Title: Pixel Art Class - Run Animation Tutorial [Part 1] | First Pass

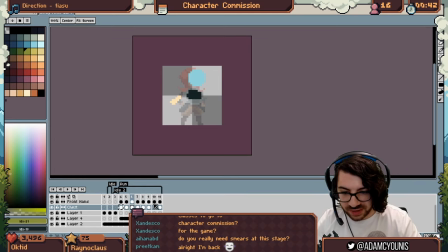[9:21]
And I think we can move the head a little bit further forward
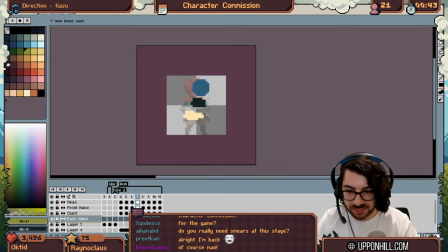[9:25]
All right, let's try the other hand I think I need to just see it a bit better and the beauty of of doing Hands is you just swap you just swap them. So when this hand is back this hand is forward and actually what I think I want to do is give this some 3d
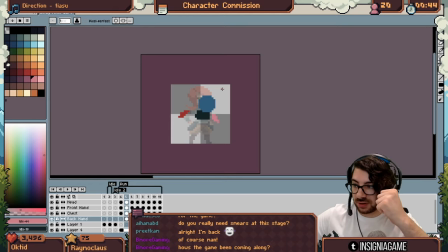[9:43]
some perspective so the handle actually be closer to the camera rather than out megaman style you know so we'll start bringing it down and then it's back and then it's back here it's
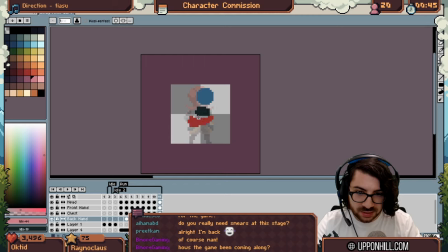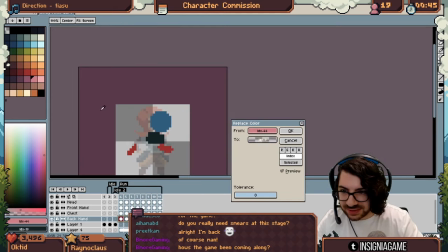[10:09]
hard to show what this is doing but man it's hard to see for some reason what I'm doing. I don't know why.
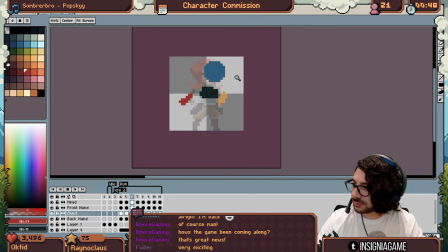[10:16]
Here we go. So we'll get some legs in here.
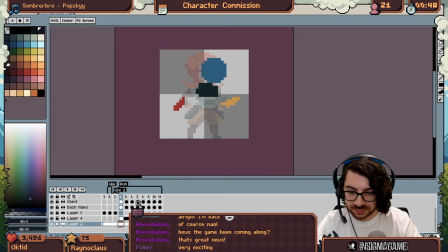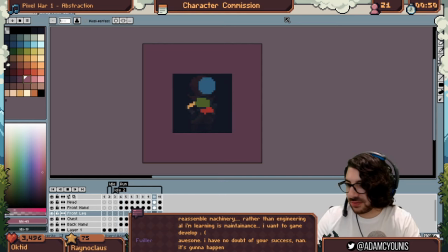[10:26]
So already we have something that looks like a run, and we didn't really spend much time on this, we just did some whatever. So the easy thing about runs is that when this arm is back,
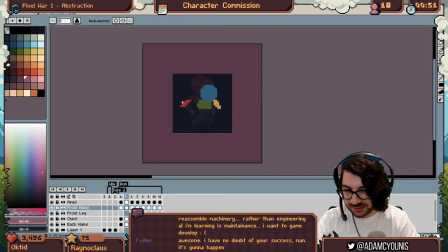[10:39]
this is the front arm, the back leg is also back, right? And when this arm, which is the back arm, is in front. The front leg is also in front. So the timing should be pretty simple.
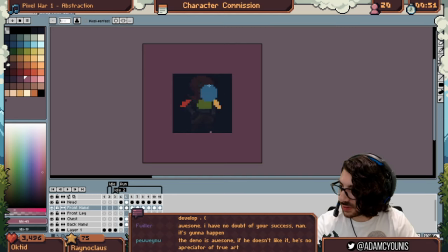[10:53]
So here we see the heads down. This is the lowest point the head reaches. It's either when we make contact or when we push through. In fact, let's make it when we push through. So like here, that's the lowest point that the leg is going to be on as we pass through.
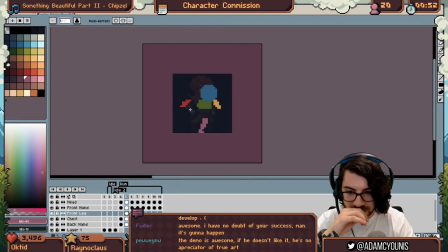[11:13]
Because the next thing we do is bounce. I think my hands are offset incorrectly. Yeah, they are, definitely. Okay, time to fix that. That'll be pretty quick.
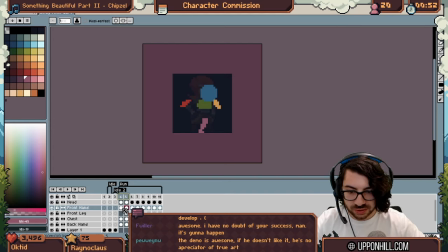[11:28]
So what I want to do is move them forward two frames, both of the hands. One, two.
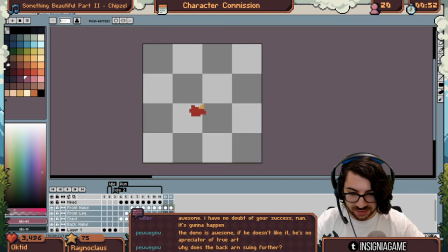[11:36]
One, two. And then grab these frames and put them back. Not like that.
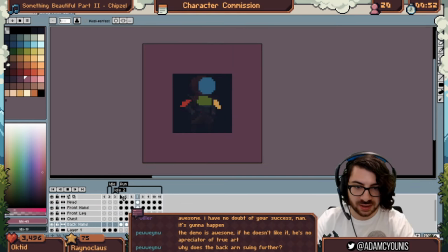[11:45]
Hopefully that makes a bit more sense. Ah, that's so much better! Yeah. So that they swing on the down, right? That's what I'm trying to do.
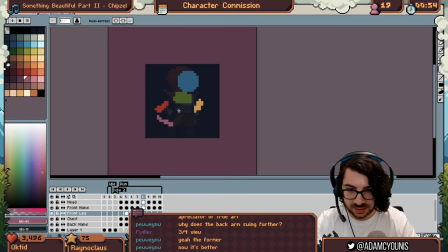[12:00]
To here... And then returns down as the knee pushes through. Come up. Get ready. And then we fall.
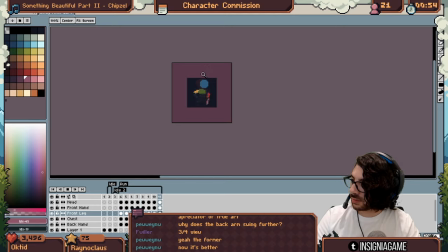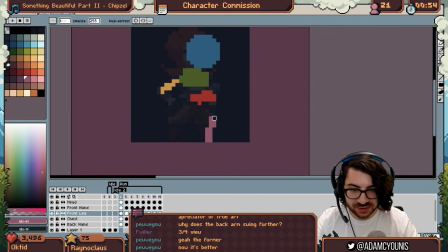[12:24]
Pretty good. Now I think I've got these knees a little tall and that's gonna stifle me a little So I'm gonna bring them shave him down a little bit because what's actually gonna happen is on This frame I want it to be a little more straight
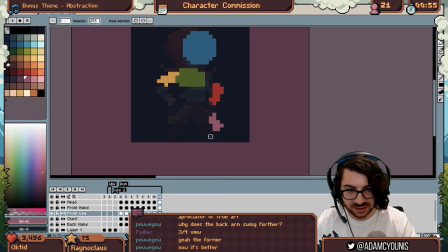[12:41]
And on this frame I actually want it to go out in front a little bit I think that'll be more cartoony to have the legs sort of extend forward
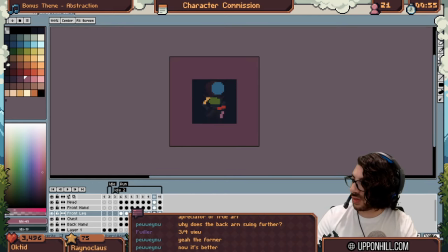[12:53]
More than that even
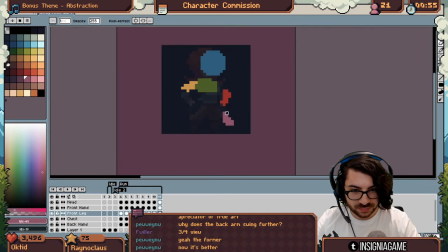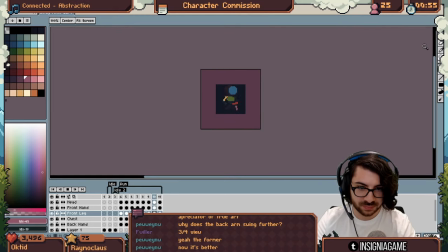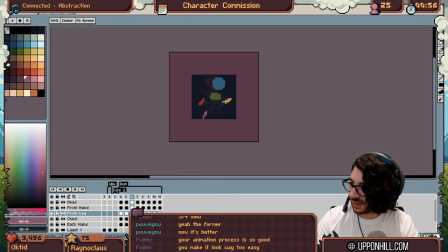[13:13]
Pretty good. I do want it to have a bit more snap to it, but so far so good
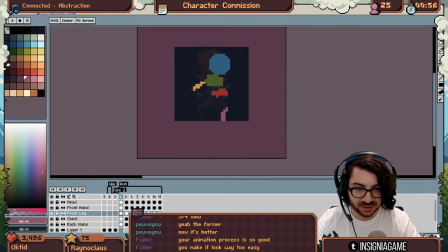[13:22]
Maybe this could be a little more forward as well